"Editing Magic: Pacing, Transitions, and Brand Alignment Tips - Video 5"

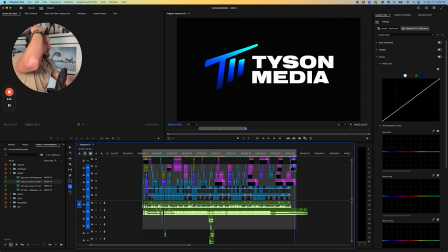The editing style should reflect the client's brand aesthetic and previous content. So similar to the music, we have a lot of brand assets that come from each of the clients that we need to get familiar with. So we need to understand what videos they've already created, what they've had success with, and we need to emulate those.
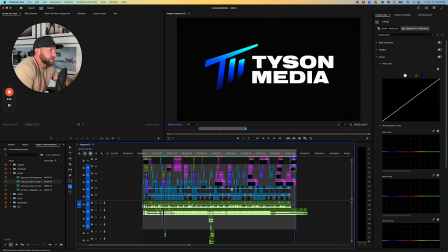Because we're just going to we got to be on brand, right? When people see the videos, they want people to understand that those videos came from their brand and in their style. So we want to add in speed ramps like this moment right here, where it's like, whoa, whoa, whoa.
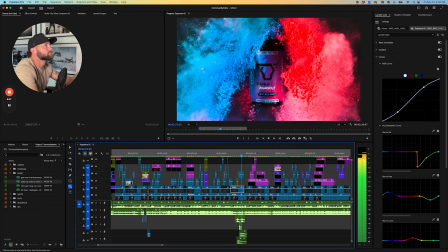And over the past 2 decades to help you grow a thriving, fulfilling filmmaking.
So that's where we're going to be adding creativity.
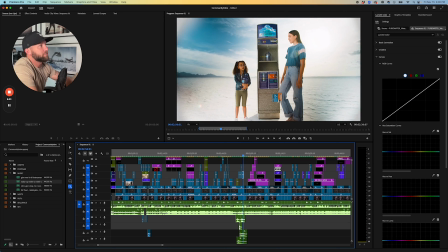And that's like with the sound effects, that's with speed ramps. That's with different transition.
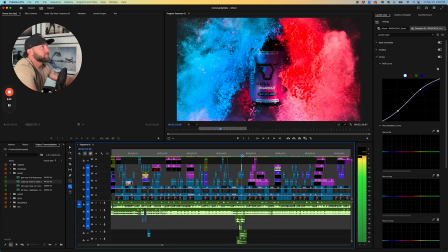Like this is a fun transition where it goes from in store to there.
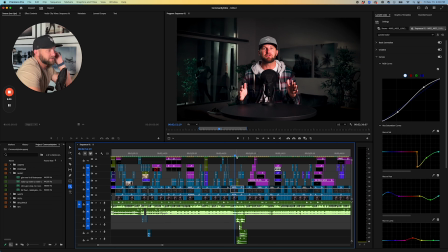And that's just, a lot of that comes from creativity, and you're actually going to be pushing their brand to be creative. So you're going to be adding in moments that are really fun for the company that they're just going to like.
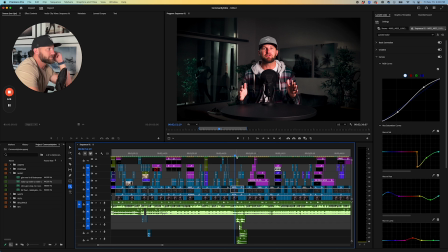And then if they don't like it, then you don't do it. You just move on and you try another thing later. And it's just, yeah, part of editing and building someone else's brand through video. Okay, and then the last thing is just going to be color adjustments. When it comes to color, I don't like to shoot and log.
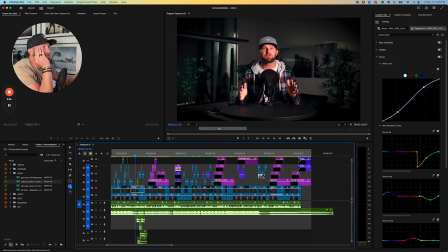I don't like to have anything fancy.
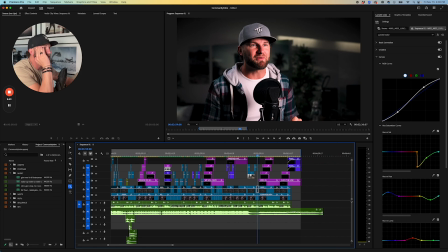We have a set color profile for our Canons that look like this, and it's a good look.
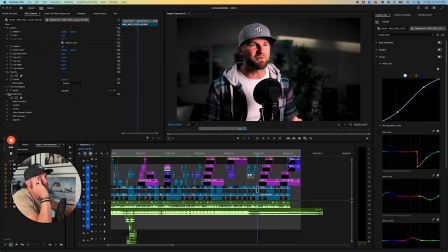Like it's similar to what you'd see on your phone. Remove this. So when we turn that off, if it will turn off. Oh, it's the wrong clip. You can see, like, that's probably something you'd see come out of a
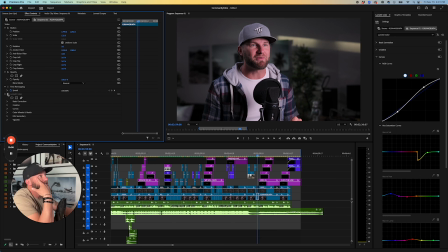phone. It's what you'd see in this webcam that you're watching me on. And then we just add a grade to it that just enhances it, right? So we've got a little bit of a look, and it's the look that I almost add to everything I do. And basically it just makes the blacks black, the highlights, the whites white.
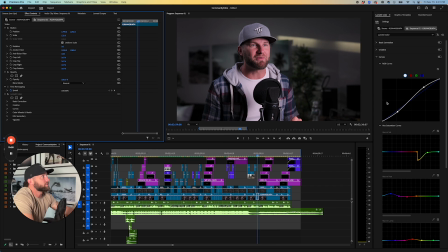But essentially I can just walk you through kind of our basic color correction.
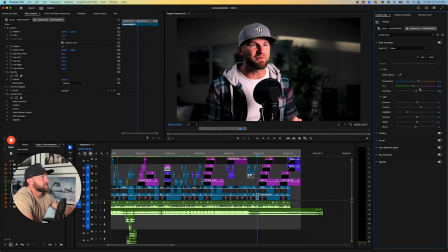And it starts with this, and we want to make sure obviously it's color corrected. I made this a little bit warmer. It took a little bit of green out of it, and the main reason for that is because in the A shot there's a lot more green.
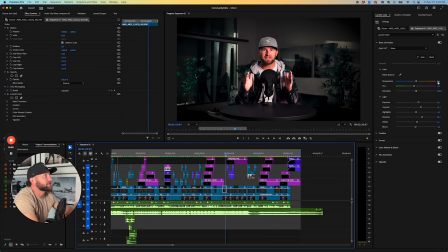So you can see how this hasn't been touched and this has barely been touched. So I had to match this shot to that.
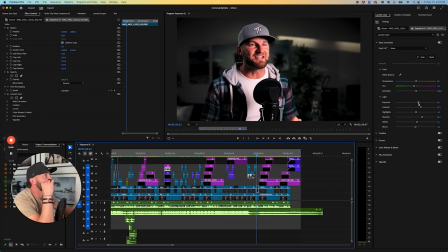So I ended up manipulating those a little bit, but I always add just a tiny bit of exposure, contrast. In fact, you can literally screenshot what I've got here and use it on your videos once you set your color profiles to the same. I mean, it's like, you might as well not even have a color profile.
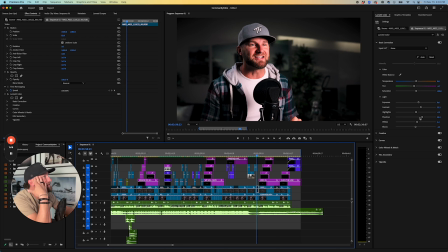It's just very basic what we have. I'll take away the highlights, take away some shadows, add some whites, add some blacks, get into the creative. I add a tiny hint of blue to the shadows, and that is like almost unrecognizable. And we get into that more later, but then I always add a nice S curve.
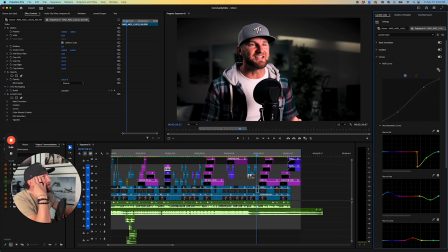So when you look at this S curve, I keep looking at the wrong clips. Let's look at this creative one again to show you the blue. It's like nothing. Okay, and then we get into the curve.
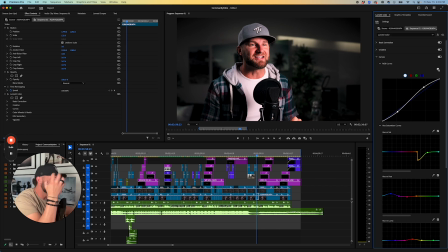So this is where you add it. You really make the footage look rich by making the blacks black and the whites white. Then you get into manipulating the colors a little bit, which is always fun.
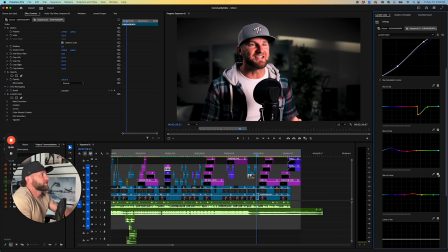And one of the things is I like to, like when you do the hue versus luma, I'm brightening my skin a little bit. So my face pops a little more. And then I like to change the blue hues just a tiny bit from blue to a little bit more teal.
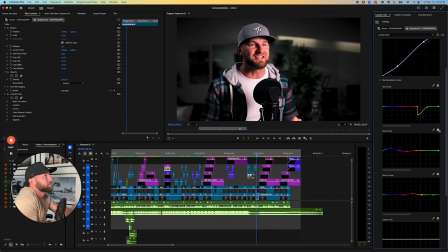It's a little more cinematic, and it takes the purple out of it, which I love. And it just is complementary to skin tones. And I don't like yellows.